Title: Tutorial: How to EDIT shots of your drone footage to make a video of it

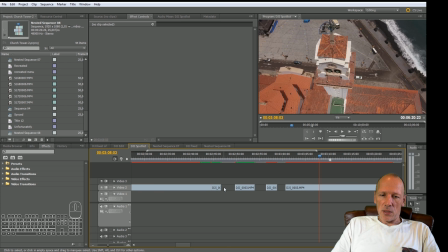And let's just put these clips together like this,
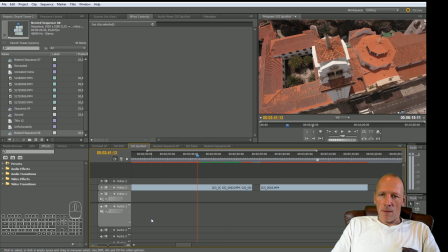and I start from here, and let's see what's happening now.
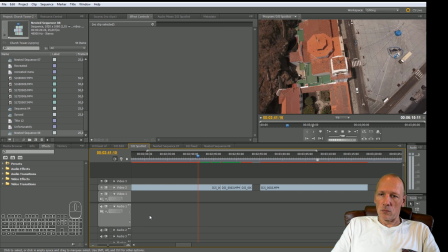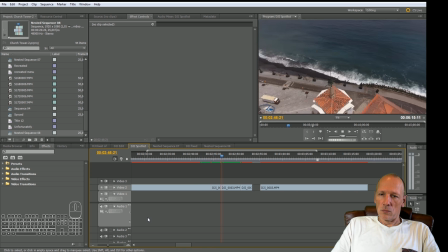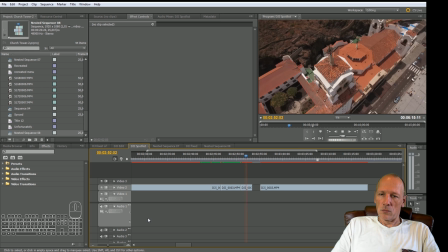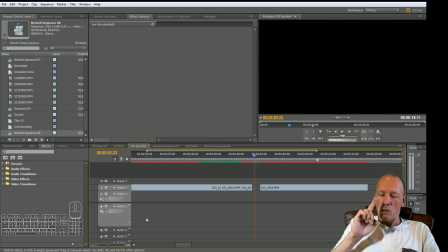Okay. One thing that I want to do is I want to switch these two shots, because this one
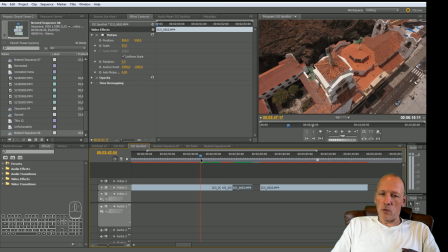fits more with the previous ones, and now you get this.
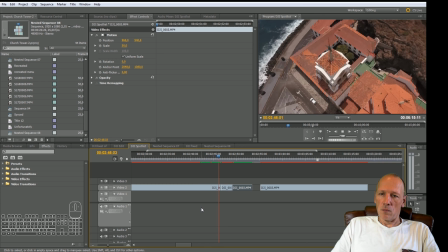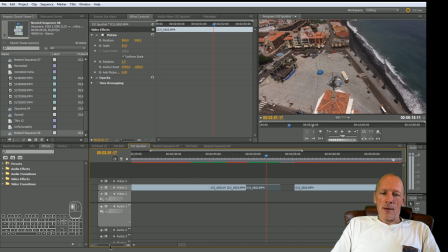You see that? And the funny thing is
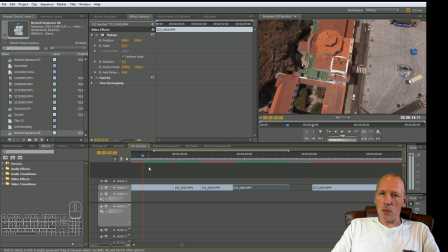that you might be able to make something of this. Like, you know, you see this movement, it's going down a little bit. I think that's a good shot like this.
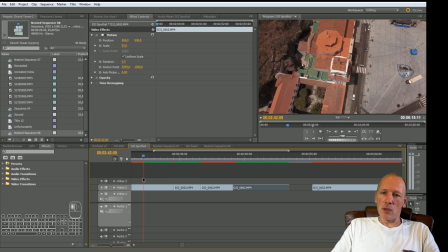One thing is, you see that it's going down, it's getting lower.
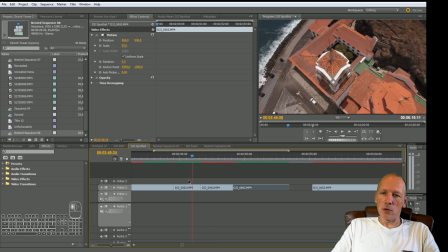This one is going down too, you see that? But this one is not.
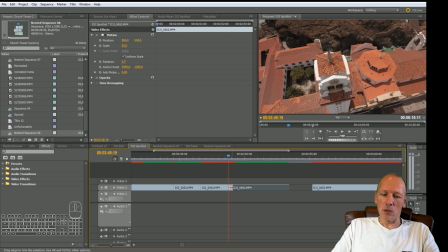I think this one has to be a little bit shorter.
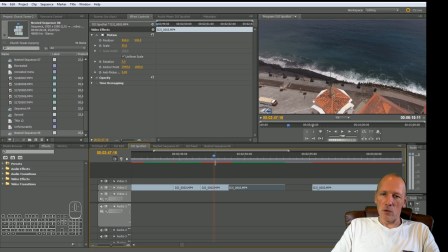So this one is not going down, but as you remember, we can always zoom in.
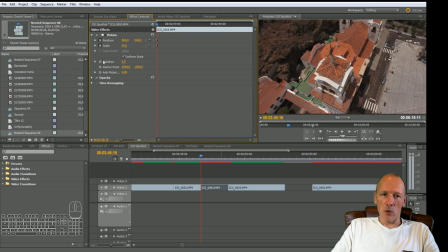So if I toggle the animation on for this one and this one, and I go to the end of the shot,
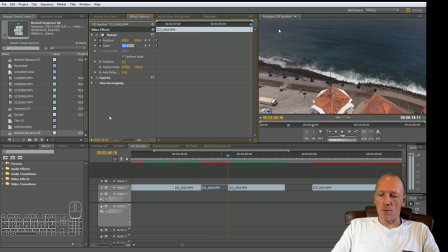and I just zoom in, I don't know, like this,
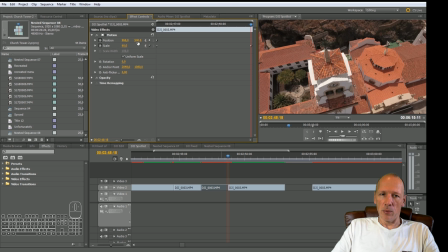and maybe put it up a little bit so it keeps in view. What's gonna happen now? You see that? It looks like it's going down. It's not going down, but it does look like it.
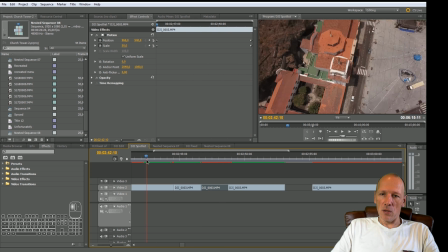And because in this shot it's going down,
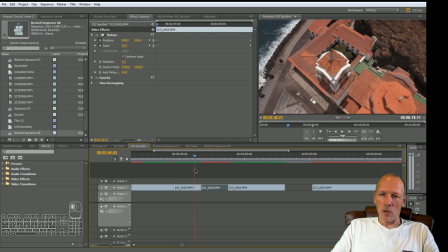and in this shot it's going down, and then you get this shot, it's going down too.
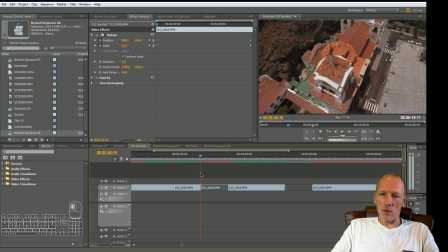And another thing is
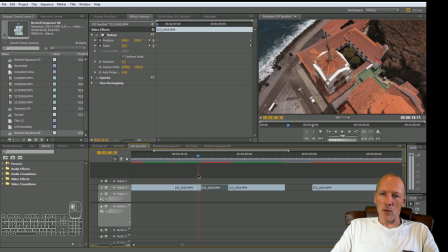that these are very close together. This is up, it's down a little bit more, but the transition to this one is not so big.
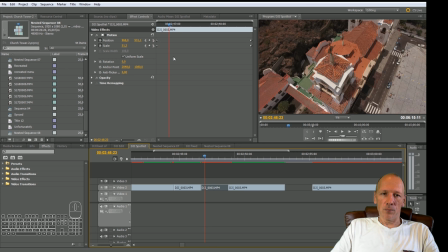But what we can do, we can just zoom in a little bit. So let's say 52%, maybe a little bit more, 3% more, so like 53. And then this one is going to be 63.
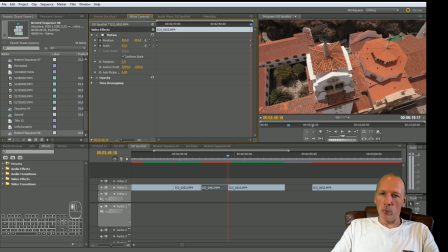right? Put it up a little bit,
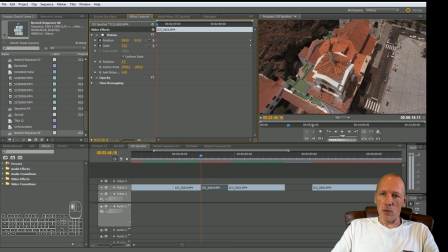and this one maybe put it up a little bit, and now we get this.
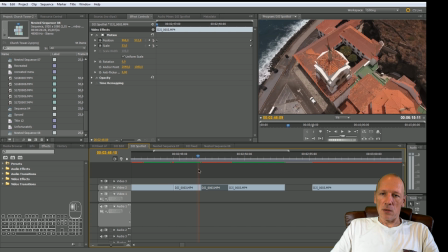You can see that it's going. I don't like the last frames of this shot,
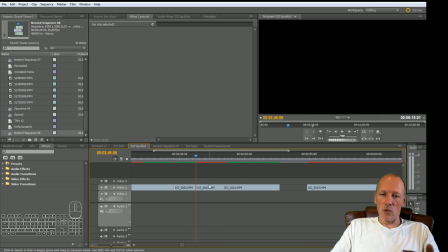but we'll have to see how this is gonna work out with the music.
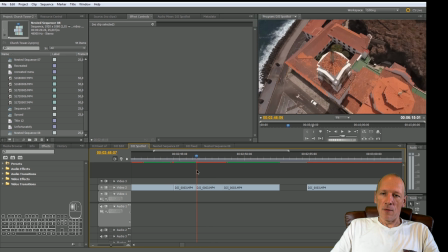You see that? Dick, dick, dick, dick.